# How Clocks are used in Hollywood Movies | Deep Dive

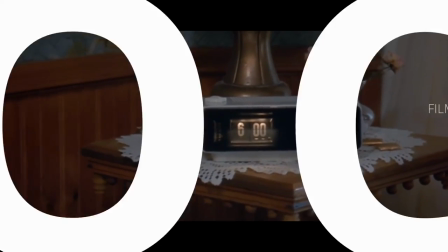4s
Hello and welcome to FilmPunk, the filmmaking channel without a slogan.
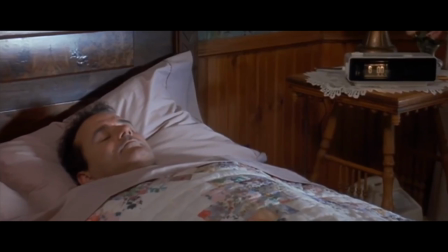12s
Following from my recent How to Film Stuff video on clocks, I'm back with more clock-related shenanigans.
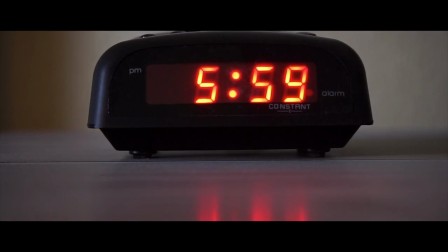20s
How can a clock help your next film project become more interesting?
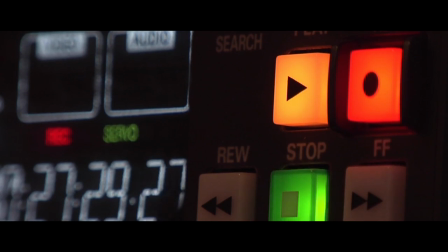26s
Clocks in movies are everywhere, but what do they mean, if anything?
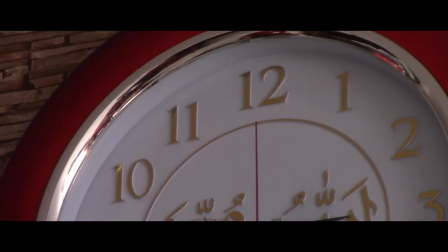32s
Whether you're cooking eggs or waiting for the apocalypse, you'll need a clock of some kind.
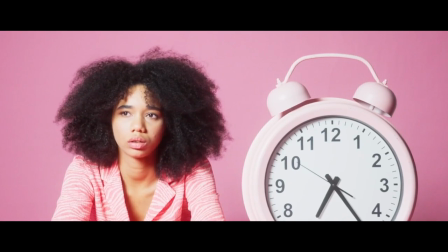38s
Clocks are not usually carried around on our person, but they're normally situated in one particular location,
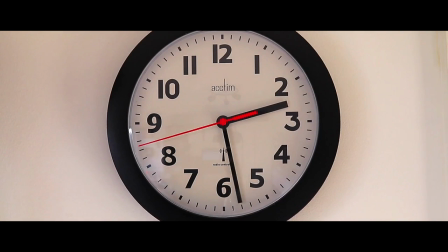45s
such as a mantelpiece or mounted on a wall, or even in a purpose-built structure.
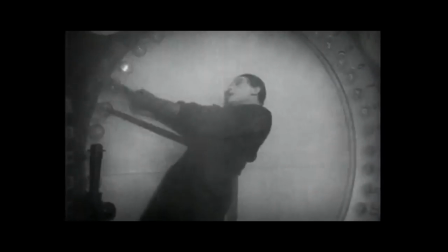51s
Wherever you go, you're never far away from a clock,
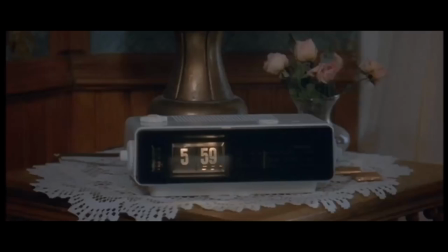55s
whether it's a train station platform, right next to your bed, or on the wall at work.
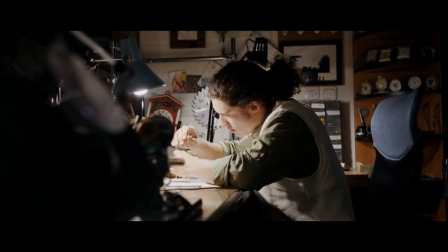60s
We spend a lot of time looking for and at clocks. We do seem to have an obsession with time.
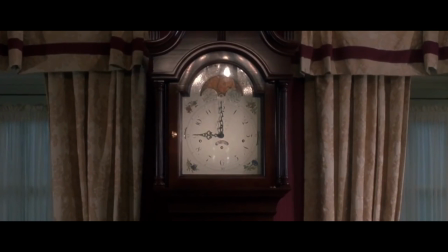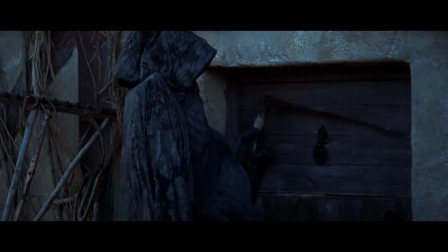75s
As it's the only thing any of us is really born with, it's not really surprising.
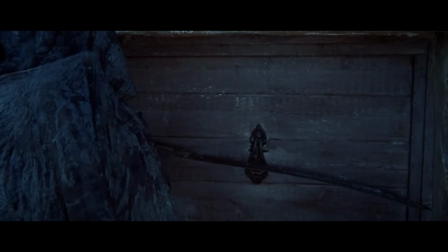81s
So it seems logical that clocks should play a part in movies. Maybe your movie.
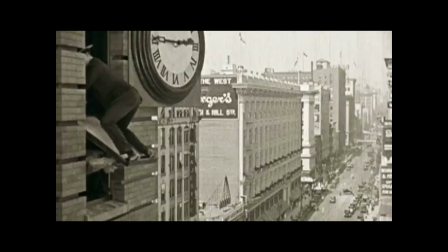86s My god, did that withered purple skeleton just speak?
Let's see how clocks are used in movies.
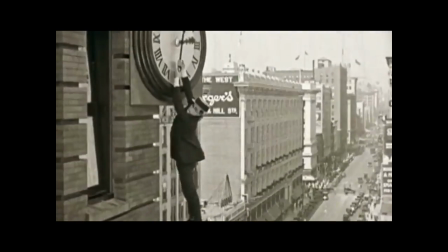93s
Clocks can be used with great effect in comedies.
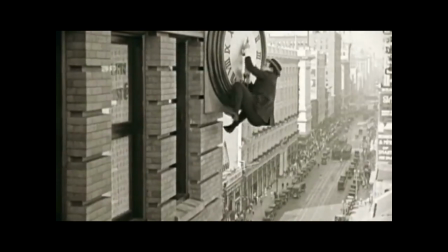97s
Whether it's bad or ironic timing or physical comedy involving the clock itself.
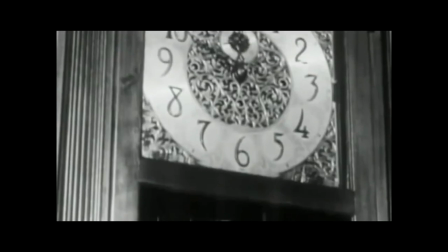104s With every swing of the pendulum, with every second, a man's life ticked away.
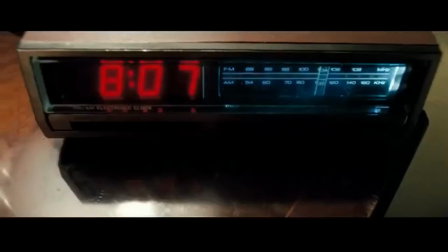111s
Used correctly, clocks can incite fear in the characters and
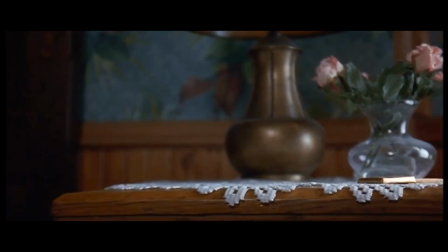119s
they can make the audience or the characters jump.
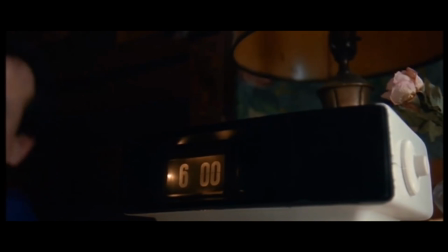123s
They can be a source of aggression and anger or fear depending on how they're used narratively.
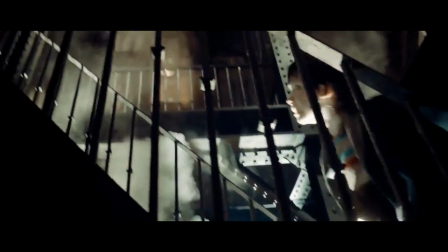133s
As is the case with Hugo, a clock could even be used for something as simple as the location of the movie itself,
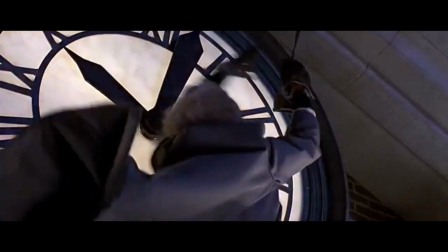141s
assuming of course that the clock is large enough. When dealing with tall clock towers, they can sometimes bring danger along for the ride.
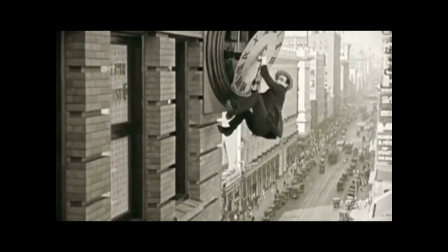150s
It would be nice if Christopher Lloyd was related to Harold Lloyd, but sadly that is not true.
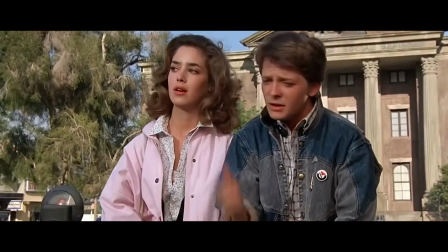156s
Alfred Hitchcock once said, if two people are talking at a table and you want to introduce some drama, put a bomb under the table.
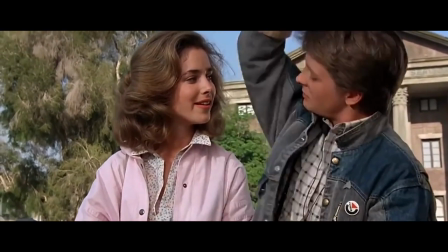164s
Of course, for the bomb to go off, it would need a clock.
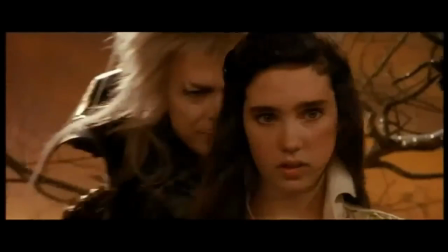170s
Clocks are used to add an imperative to any story.
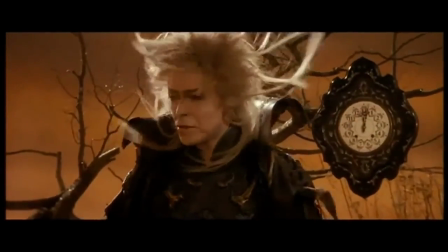175s
Whether the intentions are known or unknown, a clock counting down adds a sense of urgency to any narrative.
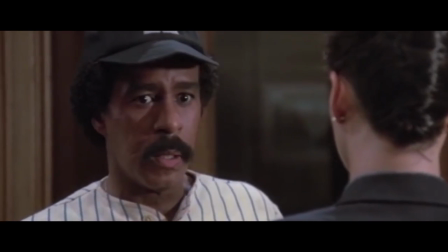183s
The countdown could be short or long. It could be trivial or ominous.
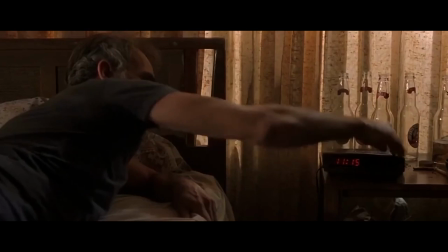189s
But when the audience is already aware of an impending time watching a clock can be foreboding.
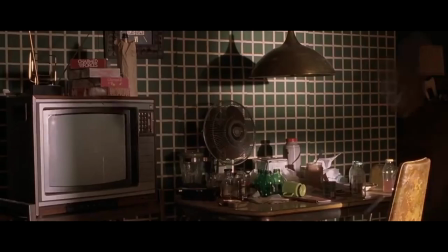197s
The presence of a clock and its relevance to the story can motivate or even overwhelm a character,
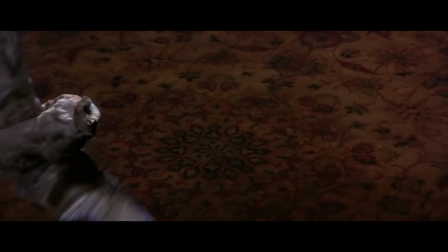204s
which can then be used to trigger a reaction and further the story.
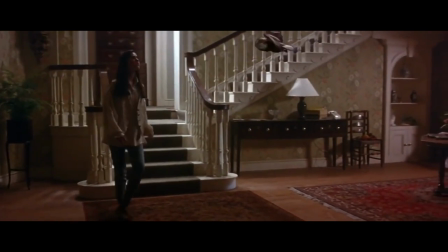209s
Whatever the clock is used for, it will always send a sign that time is limited.
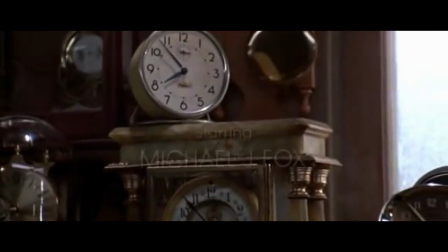216s
Using clocks in your narrative structure can help establish chronological guidelines for the audience to follow.
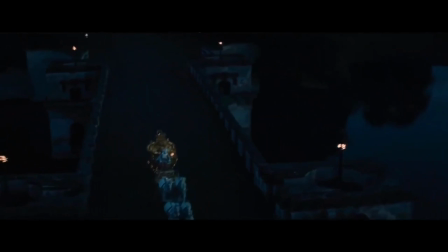224s
Seeing the time in various scenes can keep the audience updated on how much time is passing inside the movie's timeline.
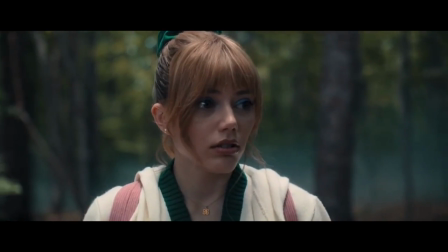231s
The simplest use for a clock is to have someone tell the time in a scene or show the clock itself.
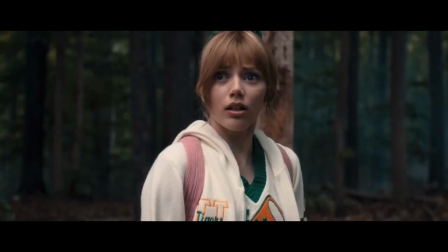237s
This establishes the current time in the scene without any audience ambiguity. This would be especially important if time is relevant to your story.
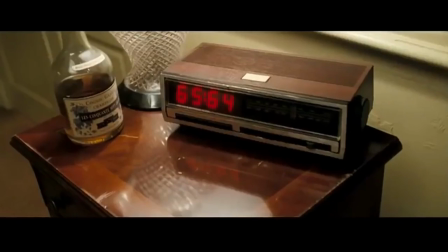246s
Showing a clock transitioning from one time to another is a classic way of showing the passage of time.